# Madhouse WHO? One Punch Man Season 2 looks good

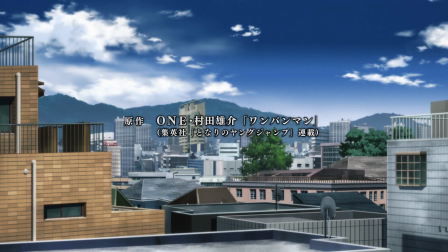(0:00)
So the real episode 1 of season 2 of One Punch Man finally dropped, and I gotta say,
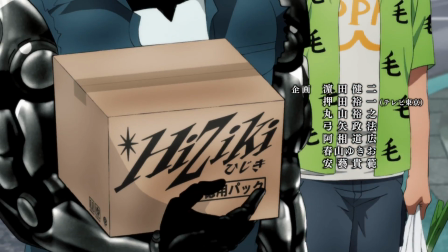(0:04)
even as someone who never really bought into the whole JC Staff sucks, One Punch Man season 2 is gonna be a disaster,
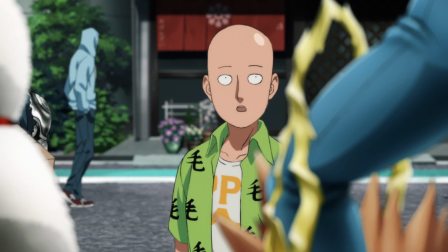(0:10)
oh no, the sky is falling narrative.
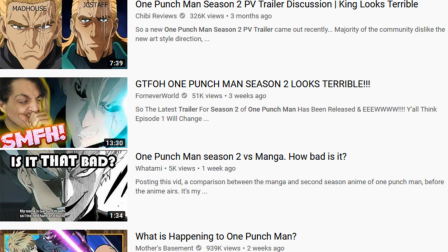(0:12)
Like many of the knucklehead blowhards trying to make bank off of popular and already socially accepted narratives by preaching to the choir,
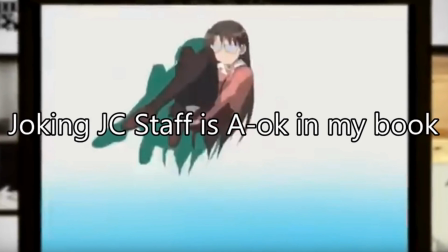(0:19)
you can check my previous videos on the subject matter to confirm. I was somewhat surprised by the quality job that JC Staff has done here.
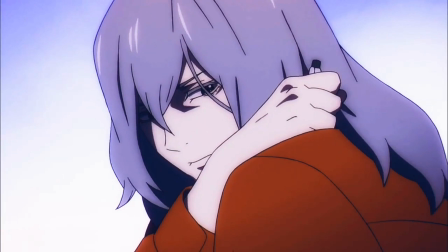(0:26)
People simply put way too much stock into Madhouse as a studio, probably because it's one of the more well-recognized studios among Westerners.
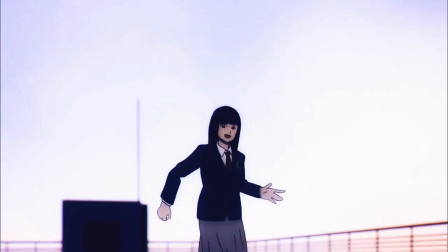(0:34)
And people simply don't like to go out of their comfort zones, even when it comes to Japanese cartoons, funny enough.
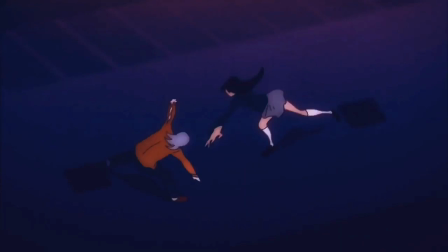(0:40)
But as someone who's actually watched both Boogie Pop and Others, a series that actually happens to be directed by the former One Punch Man director Natsume Shingo,
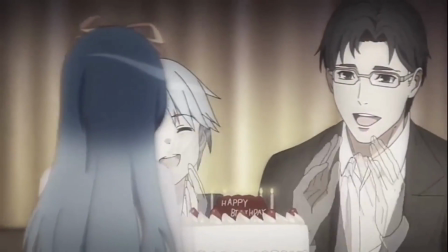(0:49)
and their newest recent spring anime, based off a video game,
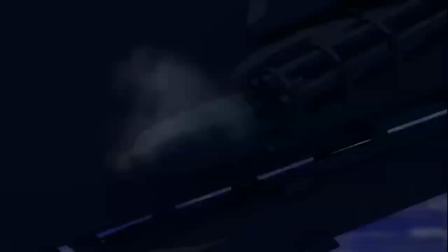(0:52)
Toshi no Shometsu, One Punch Man moving on from Madhouse and Natsume Shingo really isn't that much of a loss.
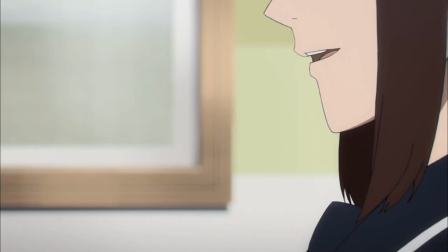(0:59)
The directing in Boogie Pop and Others was excessively bland for someone with Natsume's notoriety,
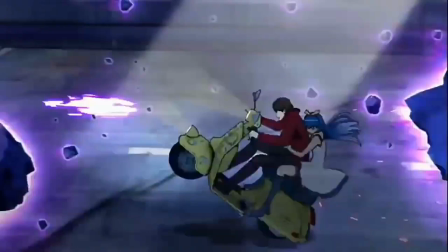(1:04)
and Toshi no Shometsu, despite having better direction, I think, still has some very questionable production values.
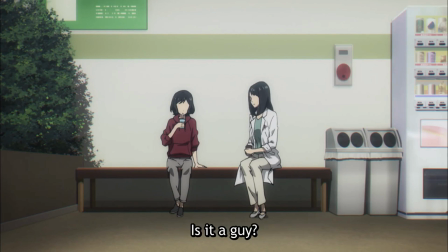(1:11)
Now, don't get me wrong, I enjoyed the heck out of Boogie Pop and Others, and Toshi no Shometsu is something I've been liking so far.
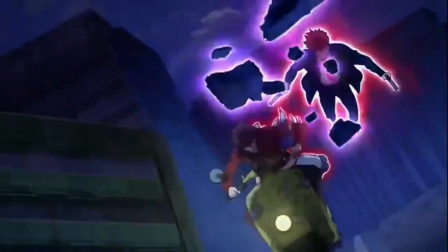(1:18)
But as you can see, neither are the top-notch productions that many have idealized Madhouse shows to be.
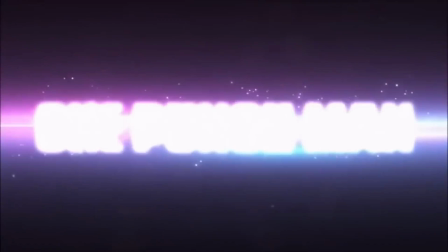(1:24)
It would have been very unlikely for Natsume and Madhouse to replicate the animation quality of Season 1 given the special circumstances that led to it,
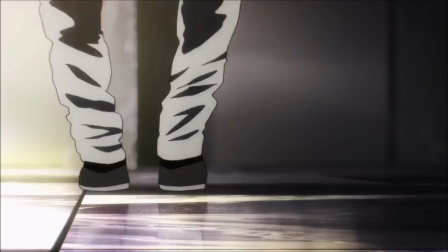(1:32)
with much of the animation being done by freelancers who worked outside the studio, who were only doing it as a favor to Natsume.
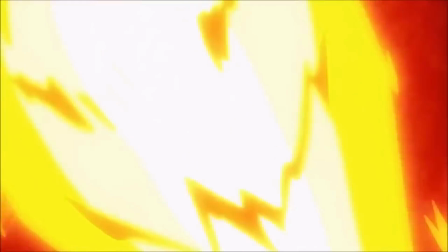(1:39)
Because of those factors, One Punch Man Season 1, believe it or not, did not have a higher budget than your typical anime.
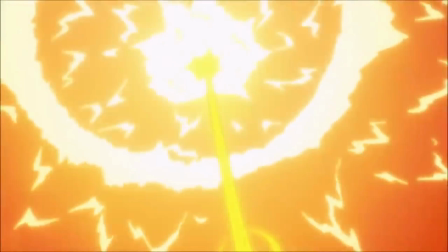(1:45)
If you took off the rose-colored glasses actually, you'd notice outside of select Sakuga moments,
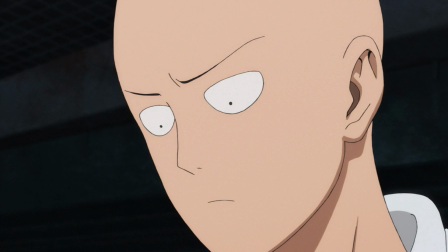(1:51)
the directing was fairly bland, and the art not so incredible, just like in Boogie Pop.
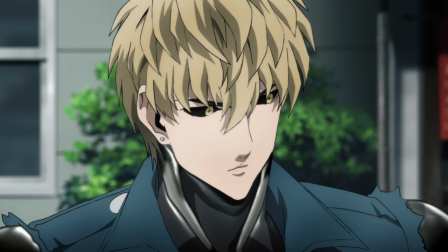(1:56)
From watching episode 1 from JC Staff, the art really doesn't look worse than season 1,
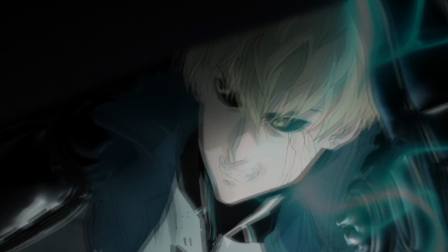(2:00)
and perhaps even more accurate to the manga by the highly acclaimed artist Murata.
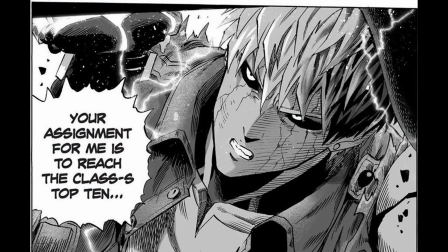(2:05)
Personally, I find a lot of people have an unfound bias towards equating thicker lines as better,
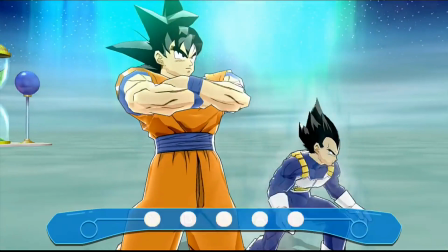(2:10)
probably due to it making things look more stand out and easier to tell, like sprites in a video game.
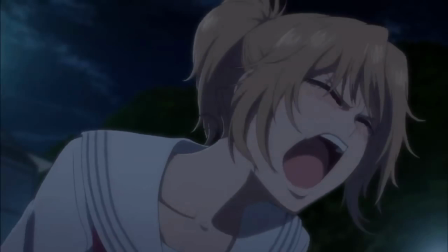(2:16)
It's not a make or break deal for me though, as I think softer line art can make for more expressive animation.
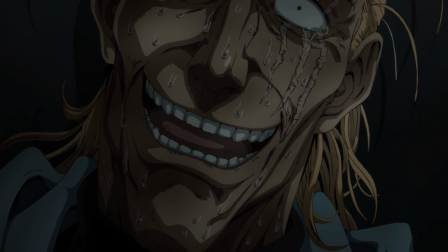(2:22)
And one of the things that stood out to me the most so far about JC Staff's One Punch Man production is the very well animated facial expressions,
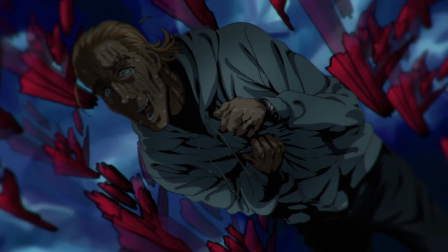(2:30)
which is very important to a comedic show like One Punch Man.
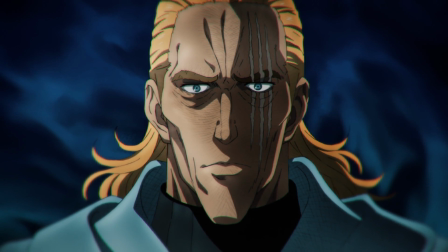(2:33)
Seeing King go through all those exaggerated expressions which contradict the intimidating nature of his face is what sells the joke.
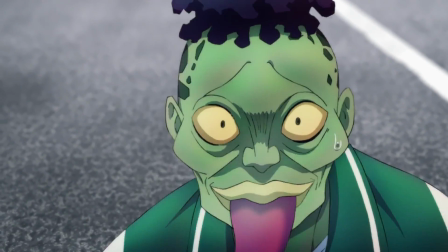(2:40)
And JC Staff does a magnificent job of conveying that sense of irony.
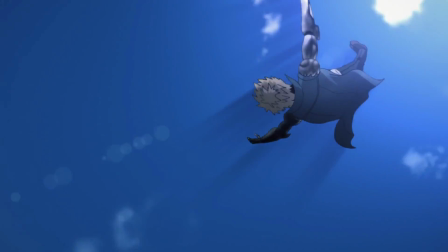(2:44)
Perhaps even more important than that is that even the fighting scenes look pretty good, which is actually what most people were concerned about, right?
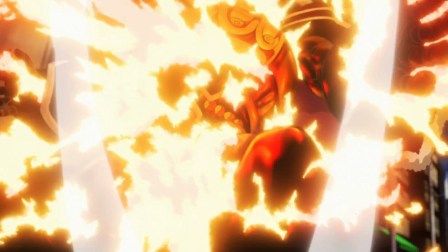(2:51)
With fairly fluid animation and not a lot of cut keyframes, you can see there's a bit of a skip here on the landing from Gino.
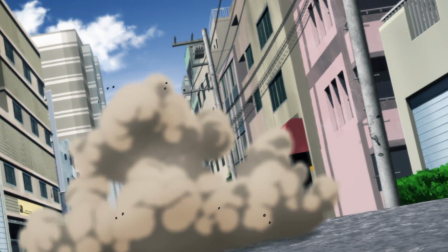(3:01)
As well as dynamic camera angles to make the action look more impactful.
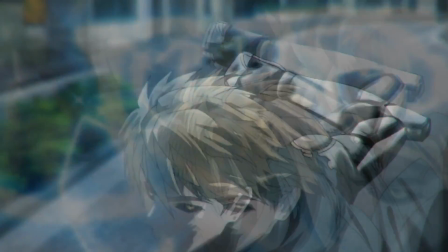(3:05)
There really shouldn't be too many complaints about these scenes other than maybe the action being more digitally assisted with some shaky cam here and there,
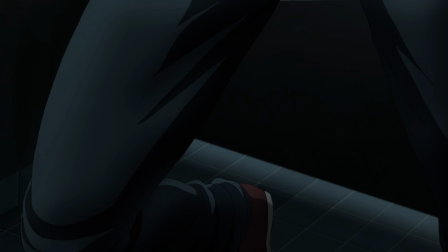(3:13)
and the digital coloring being more muted, especially not as shiny on the armor.
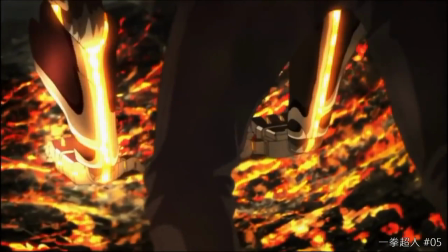(3:17)
The only real and major loss that I can think of is not having Arifumi Imai on board, as he did by far my favorite Sakuga moments from Season 1,
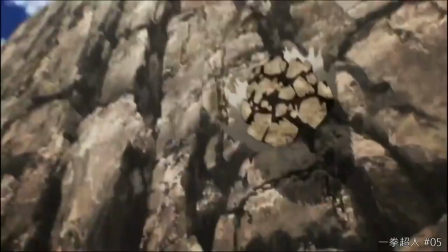(3:26)
with his ability to combine highly detailed character animations that you typically won't see from even the best of Sakuga artists,
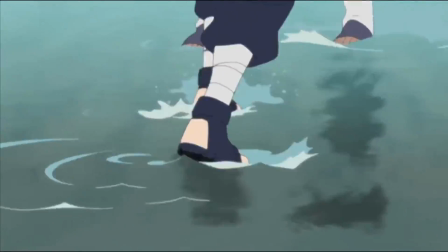(3:33)
as they have to keep the details on the character designs minimal to make them more fluid,
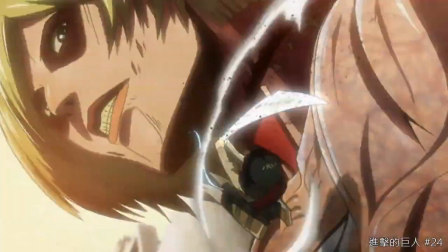(3:38)
along with his ability to convey motion in a more grounded but also poppy way.
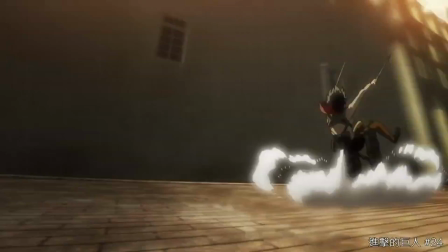(3:44)
It's hard to think of an artist that you would rather have working on your series, but his talents make him an extremely busy man,
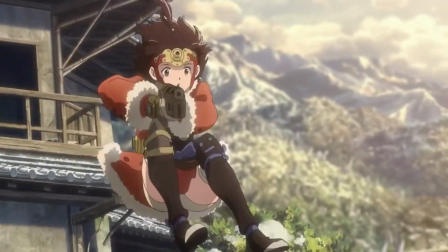(3:50)
as he's been working on Attack on Titan Season 3 Part 2, as well as the cabin area of the Iron Fortress movie.
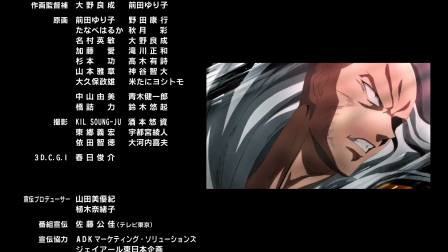(3:56)
But looking at some of the cutscenes from the One Punch Man Season 2 opening,
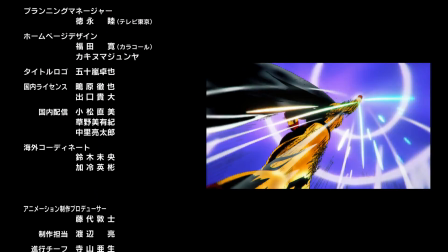(4:00)
I think there may be some exciting animators to fill in the gaps with their own unique visual flares.